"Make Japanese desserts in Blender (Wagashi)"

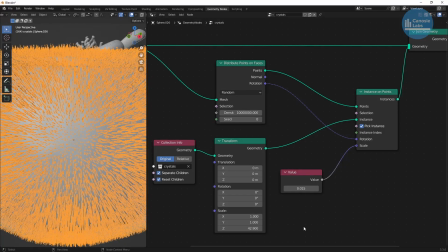You have to make the objects really small and you only need a few.
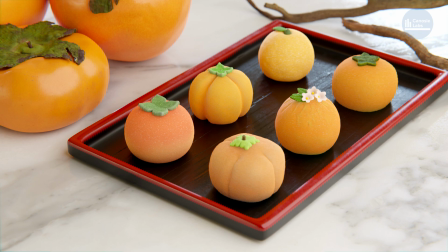It adds this subtle light scattering on the surface and it really sells that the material is made up of this bean paste mixed with granulars of sugar rather than a solid uniform ball.
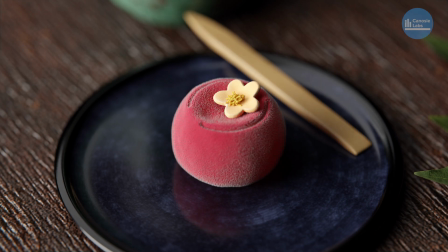Don't make the crystals too long, otherwise it will destroy the subtleness and make your object look hairy.
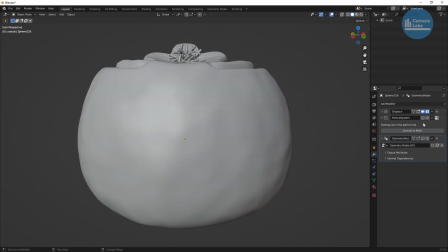Pro tip, if you find you're not getting nice scattering results with geometry nodes or having performance issues because of the little crystals,
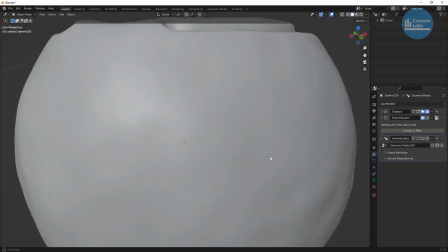I sometimes swap it out with the particle system and use hairs. Try that out.
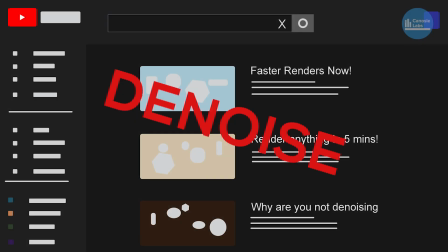Be careful with the denoiser.
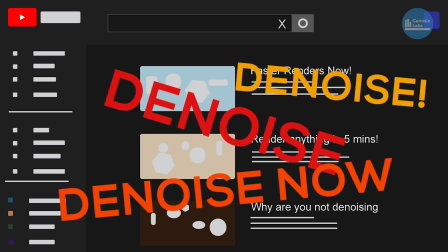While almost every Blender tutorial out there says to use the denoiser, with many food renders, including this one, you want to be careful using it.
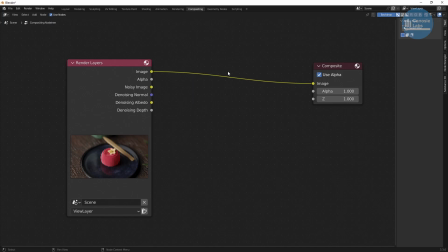We did a lot of work to add subtle surface details, and if you use a denoiser afterwards,
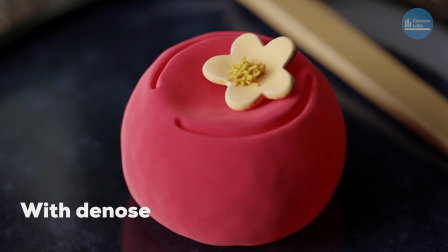if you get strange results, you may find much of the detail was smoothed away, especially at lower resolutions. So, just something to watch out for. With that, start having fun.
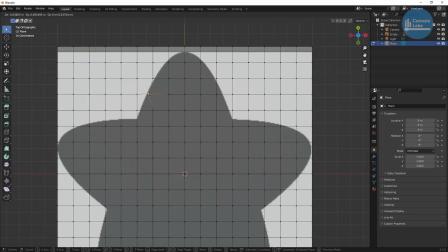Just fool around with all shapes and sizes. For smaller detail items like leaves, I often find or create 2D templates and trace out the object shape.
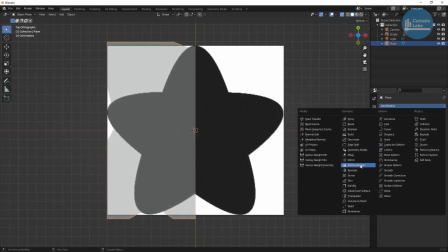For symmetrical objects, I generally reduce the workload by using the mirror modifier and only tracing half the object.
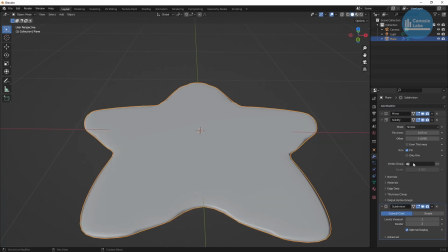After the shape is completed, I use the solidify modifier to create thickness and the subdivision modifier to round out the edges.
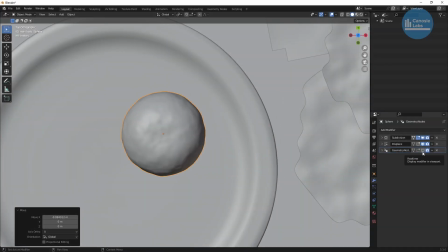Remember, the smaller the shape, the less translucency and subsurface scattering you'll need.
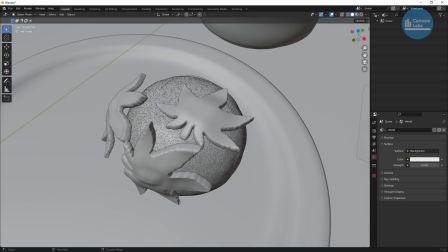There are no rules, but I find the more complex and colorful wagashi make more interesting renders.
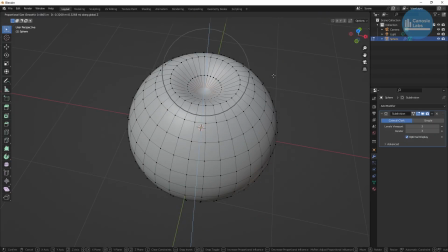Many wagashi are made up of a single base object.
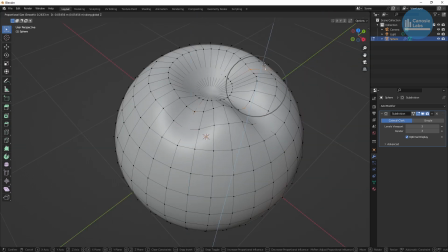I found it easier and more precise to try to create these shapes as much as possible by moving vertices, edges, or even faces with proportional editing instead of sculpting.
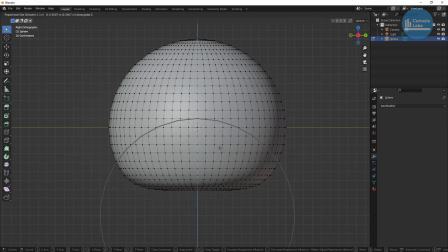This creates rounded edges that look like they've been pressed by fingers. Because wagashi is moldable, it's important to make it look like it's sitting snugly on the surface and not floating in the air.
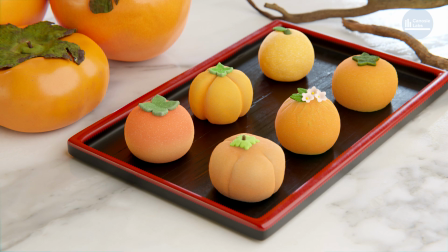The key to realistic wagashi is the imperfections. You can't have perfect geometric shapes.
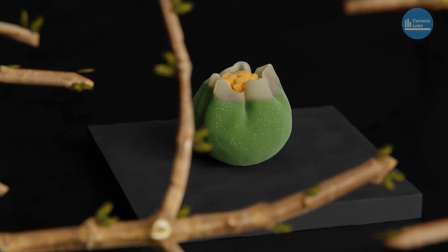Real hands modeled these pieces of art, and you need to replicate these small imperfections in your model.
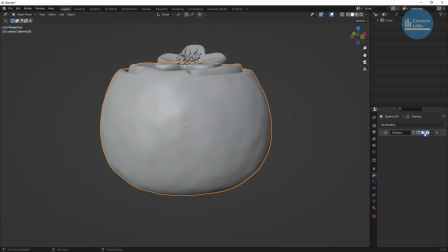While you can do some of it with displacement maps, you still get a better result by adding in some manual manipulations using the sculpt tool,
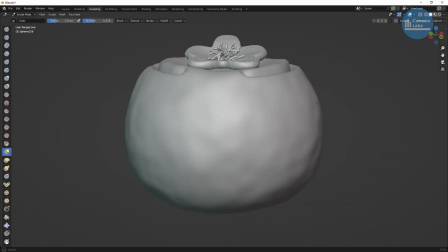specifically the grab tool, to make these small manipulations to the mesh. You need to have sufficient geometry to create these minute displacements mentioned beforehand, so they're not low poly. However, if your scene doesn't require close-ups, you can omit some of these smaller details.
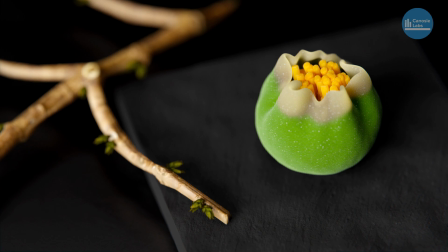Wagashi is as much art as it is food. Most wagashi photos are taken with soft lighting and small apertures.
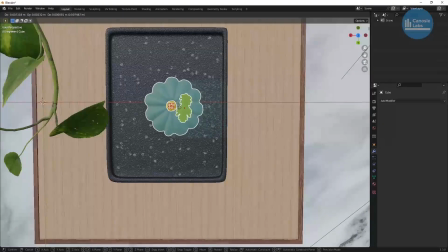In addition, most real wagashi photos incorporate Japanese lacquer or slate plates with plant leaves and bamboo mats in the background.
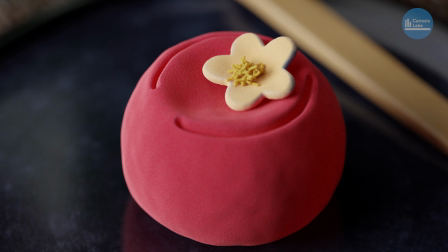One final trick. Sometimes when you add subsurface scattering to small objects, you won't want the subsurface values to be uniform across the entire object,
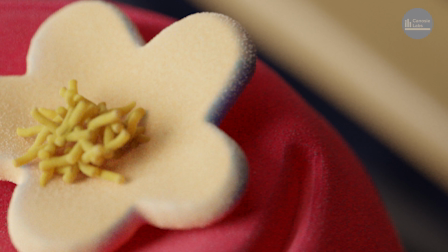otherwise it'll produce a green or blue tinge in the thin areas.
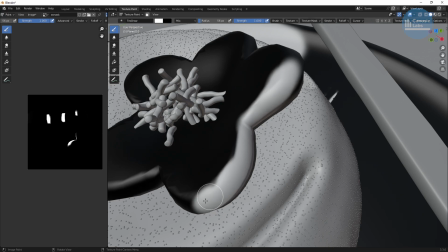I found the only way to get around this is to painfully mask out the areas I want the subsurface scattering to be reduced.
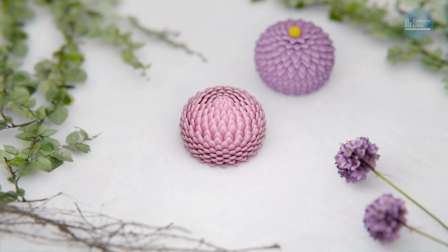And that's it. This was a great exercise in creating new and unusual shapes that were not over the top complicated.
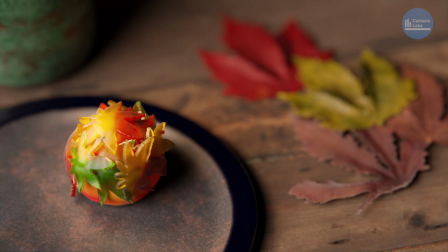Fine detail was the key to making these look photorealistic, and I think the results look pretty good.
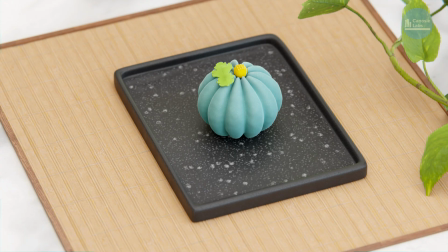Hope this gives you ideas on your own projects. Thanks for watching.